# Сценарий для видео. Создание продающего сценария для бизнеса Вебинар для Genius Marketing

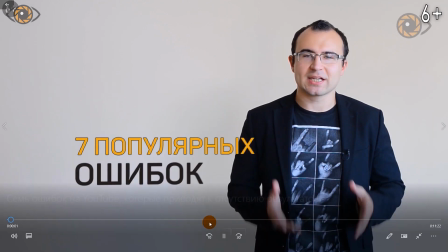Погнали 7 популярных ошибок на YouTube, которые приводят к отсутствию результата Для тех,
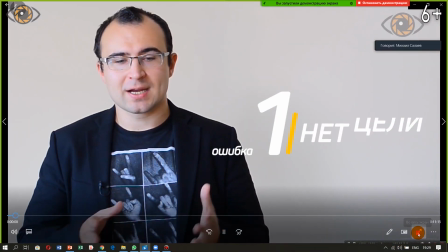кто продвигает бизнес с помощью видео Первое, непонимание, какая цель YouTube канала и стратегия У канала могут быть три цели основные Например,
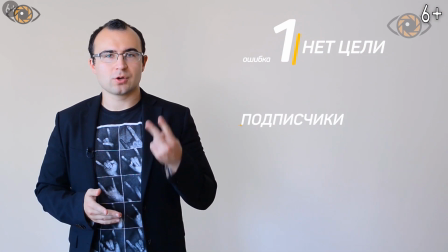подписка на канал Второе, это попадание роликов в топ,
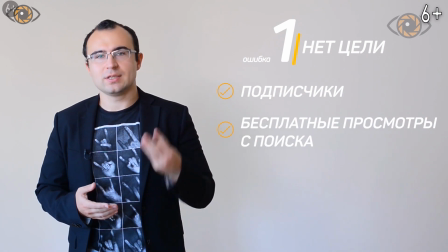чтобы собирать с поиска бесплатные просмотры И третье – это переходы на сайт и конвертация в клиентов.
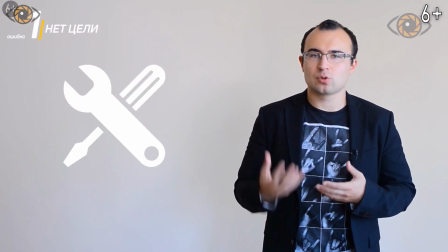У каждой из этих целей есть свои инструменты для применения. Если нам нужны подписчики,
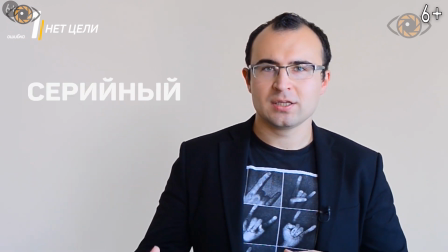мы в первую очередь задумаемся, чтобы на канале был контент серийный, полезный и к которому человеку интересно вернуться.
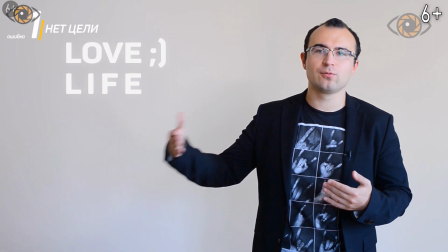Например, какой-нибудь лайф-влог или полезные советы.
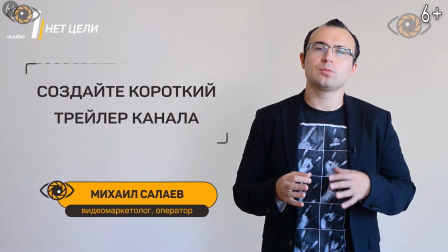А также сделаем короткий трейлер канала, который будет продавать именно в подписку на канал, объясняя, что человек и зритель получат.
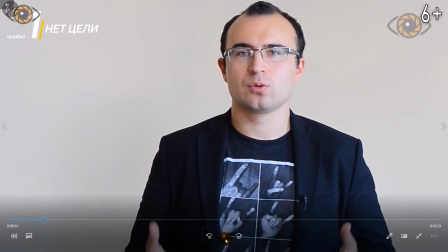Третье, это мы будем использовать преимущественно в рекламе Google Ads, Discovery формат, то есть контекстная реклама.
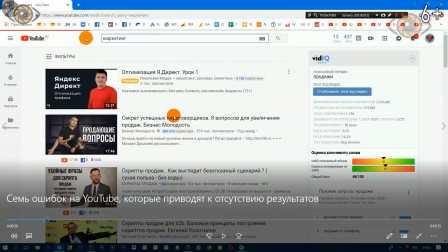Все, и сейчас побежим уже по моментам. Ну, во-первых, показываем скринкаст экрана. Самое легкое, быстрое, если нам нужно что-то объяснить и непонятно, лучше это сделать.
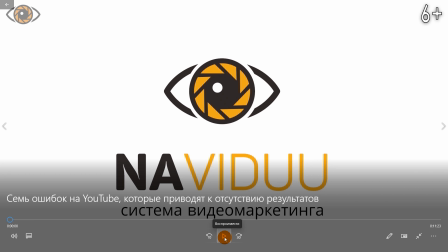Второе, это мы в начале видеоролика показываем короткий логотип, буквально на полсекунды.
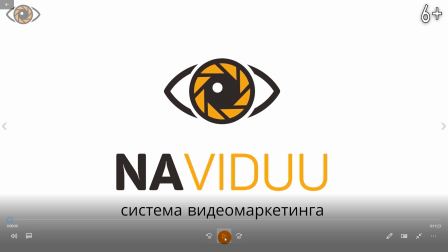Он работает для запоминаемости, но при этом не отнимает время, если мы видеоролик в рекламе покажем.
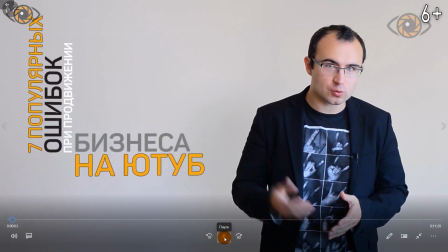7 популярных ошибок на YouTube, которые приводят к отсутствию результата.
7 популярных ошибок, то есть произнесение что конкретно.
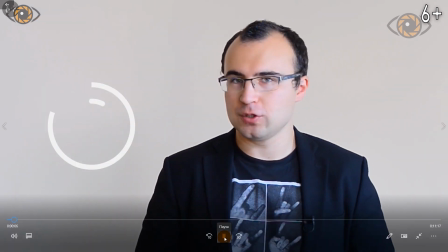Для тех, кто продвигает бизнес с помощью видео.
Для тех, для кого.
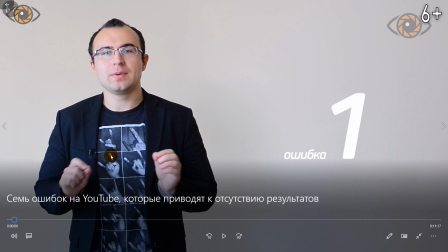И везде идет смена кадра. То есть я нахожусь то в одной части кадра, то в другой, всплывают какие-то анимашечки, какие-то циферки.
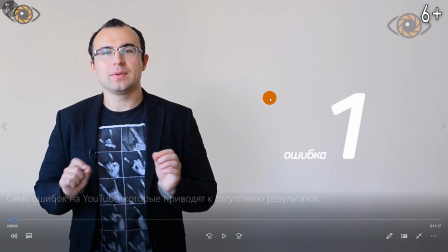Каждая ошибка, когда мы делаем 7-8 ошибок, например, то люди хотят до конца досмотреть, если что-то вначале понравилось.
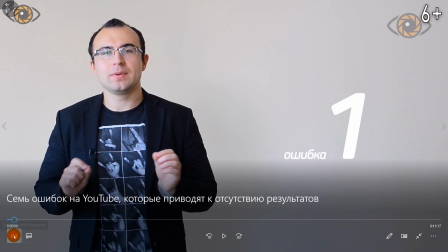При этом мы ошибку номер, я сейчас звук тогда выключу и пусть он крутится,
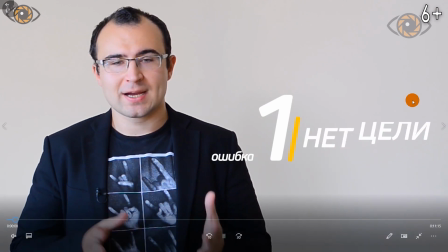мы ошибку оставляем всегда висеть в крови кадра, чтобы человек понимал, о чем идет речь.
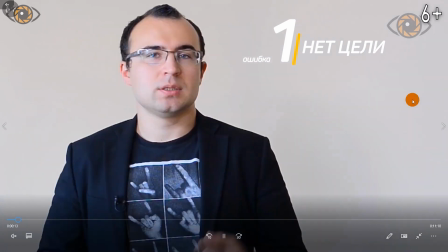То есть мы облегчаем максимальное восприятие.
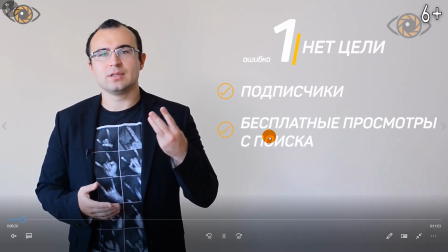Дополнительная инфографика, самые базовые моменты мы дублируем смыслами Обязательно 6 плюс значок слева наверху,
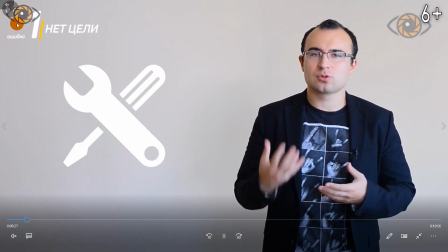если мы будем делать рекламу в прероллах InStream TrueViewInStream, формат видеорекламы в YouTube
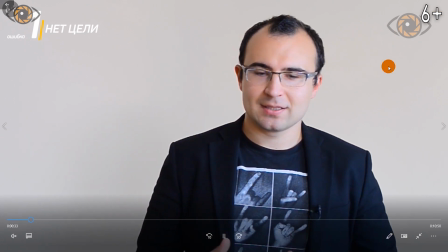Можно сделать тоже логотип, водяной знак
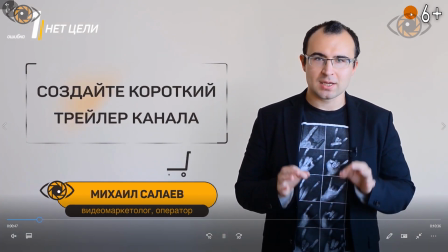Плашка спикера, везде немножечко анимация Ну и запоминаемость элемента логотипа, который внедряется в это оформление
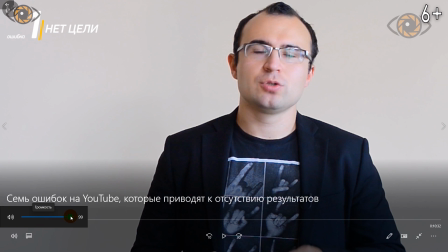потом сейчас звук включаю в середине ролика как выглядит призыв как он может выглядеть но
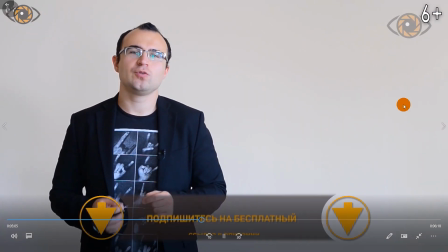для этого нужно заранее продумать если хотите увидеть примеры видео воронок то подписывайтесь на
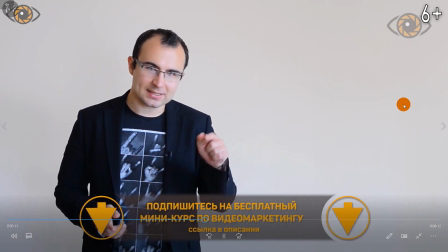бесплатный мини-курс по видеомаркетингу ссылка под видео следующая ошибка не
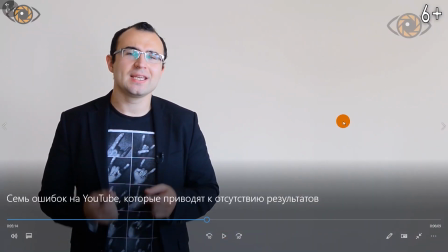все коротко 10 секунд просто обозначили что для чего куда еще
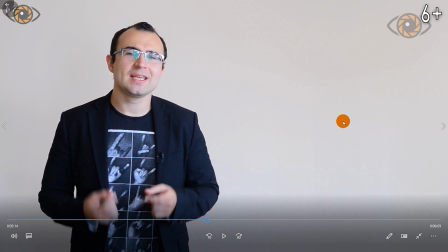подкрепили титром все причем эту ставку можно в разные видеоролики один раз создать 4 литмагнида 4 таких рекламные вставки везде это использовать и сильно как бы над этим не
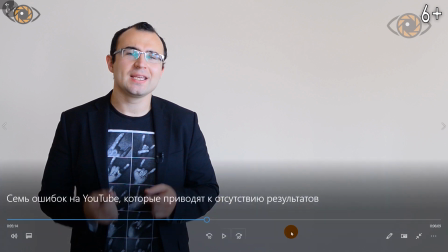париться а и главное что мы потом этот призыв в принципе другими словами повторяем в
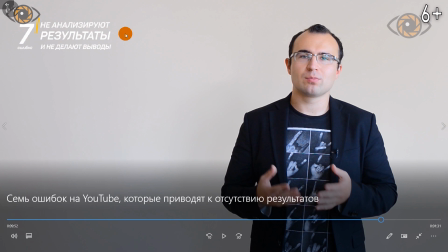конце видеоролика и вообще вот как раз вот обозначение ошибки везде присутствует на экране ну давайте концовку
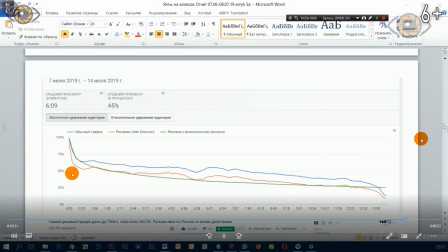посмотрим роликах то есть на протяжении всего ролика где люди смотрят внимательный, а где-нибудь более эффективный.
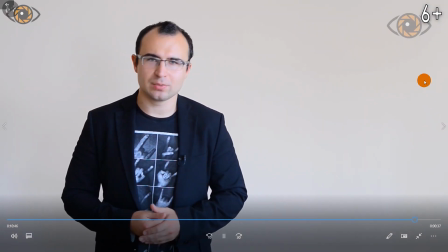Не допускайте ошибок и пусть ваш бизнес процветает.
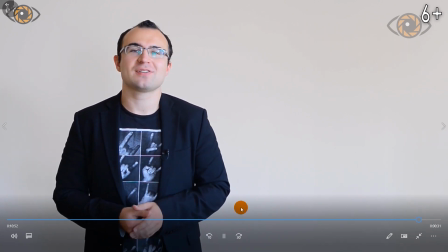А если вы хотите получить 15 инструментов видеомаркетинга, а также возможности аналитики и более 10 разных кейсов продвижения бизнеса в YouTube,
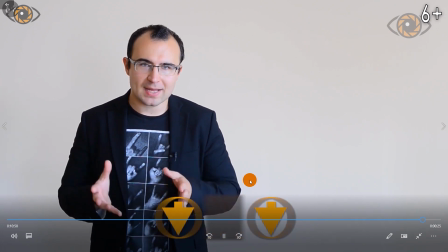подпишитесь на бесплатный мини-курс по видеомаркетингу.
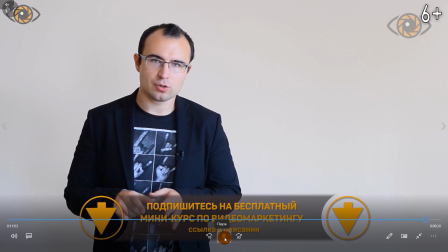Для этого перейдите по ссылке под видео и выберите способ подписки.
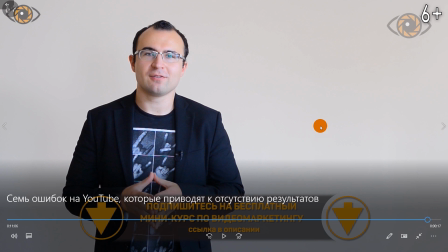Ну и здесь самый главный момент, что мы прям расшифровываем конкретные действия, куда перейти,
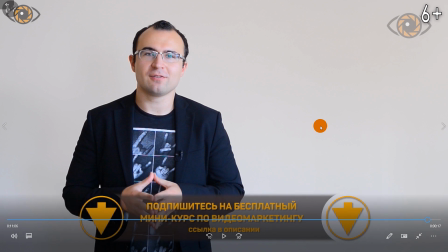что нажать, что выбрать и не затянули сразу, то есть сразу объясняем, что мы хотим вообще от людей, как мы можем им помочь.